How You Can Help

I'm excited to share this world with you, so let me show you how you can help. You're probably asking, why is everything blurry?
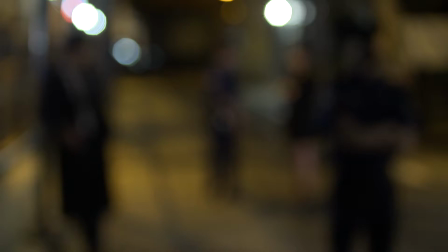[0:07]
Well, that's where the need begins. You start with hiring your camera operator. He brings the director's vision into focus.
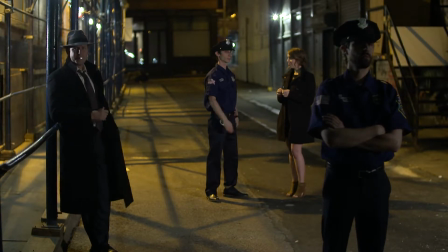[0:15]
That's better. Now you can see our professional actors, who are a major part in the making of our film.
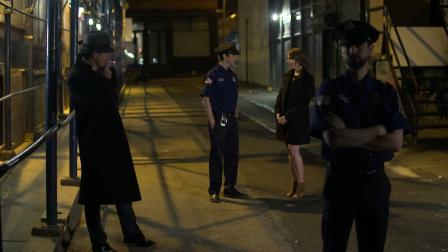[0:21]
But something is a little off. Oh, the sound.
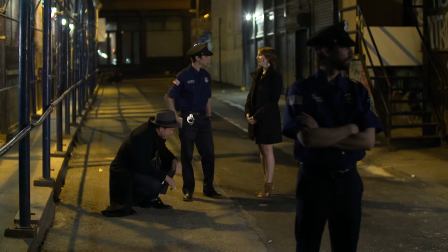[0:28]
Sound recording and mixing is a must for any good film. Musical composition, sound effects, and dialogue all need to be recorded.
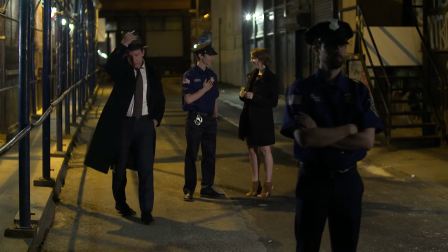[0:36]
While this might be a film noir, it's certainly not a silent movie.
Chalk City's seen better days.
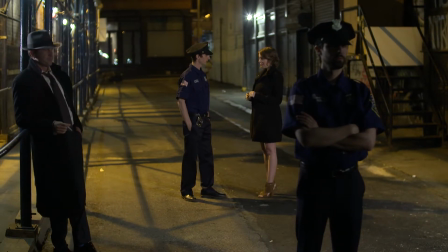[0:43] It's celebrated Mare murdered. A serial killer on the loose.
Pause.
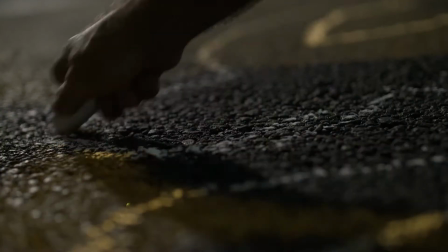[0:48]
Still feels empty, right? Props, set direction, makeup, and costumes all help to bring your film alive and fill the scene with imagery and depth.
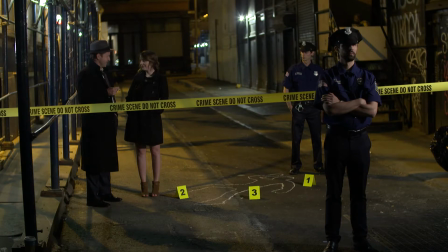[0:57]
Now with film noir, or any film for that matter, lights are extremely important.
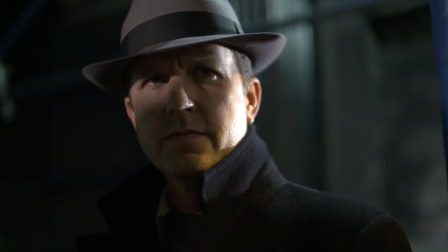[1:02]
We want to create those fun shadows and contrasts you know and love. But the look doesn't stop on set.
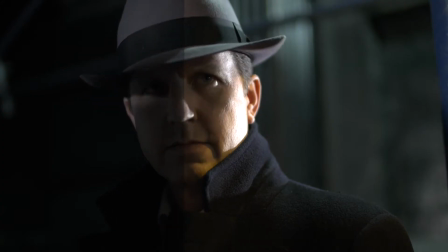[1:09]
Color correction and texture layering in post-production adds a whole new element to the game. See the difference? Now we're using live actors, not animations. This means we have to shoot the whole film green screen.
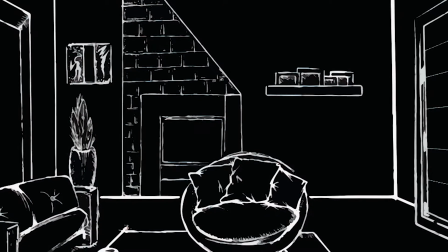[1:22]
We're creating a completely unique 2D world for the actors to live in.
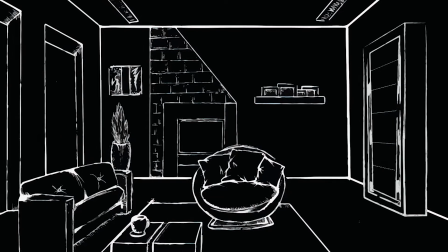[1:27]
That also means hiring an artist to build the world, a special effects team to combine the two, and editors to make sure it all comes together. Now more than anything I just want you to be part of this film. I want you to sit in the passenger seat and take a drive with us as we work through our journey towards our goal. Now this film is going to get made, so why not help us make it the best it can be. But wait there's more.
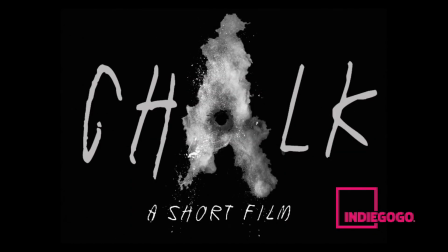[1:50]
Check out our awesome teaser trailer below.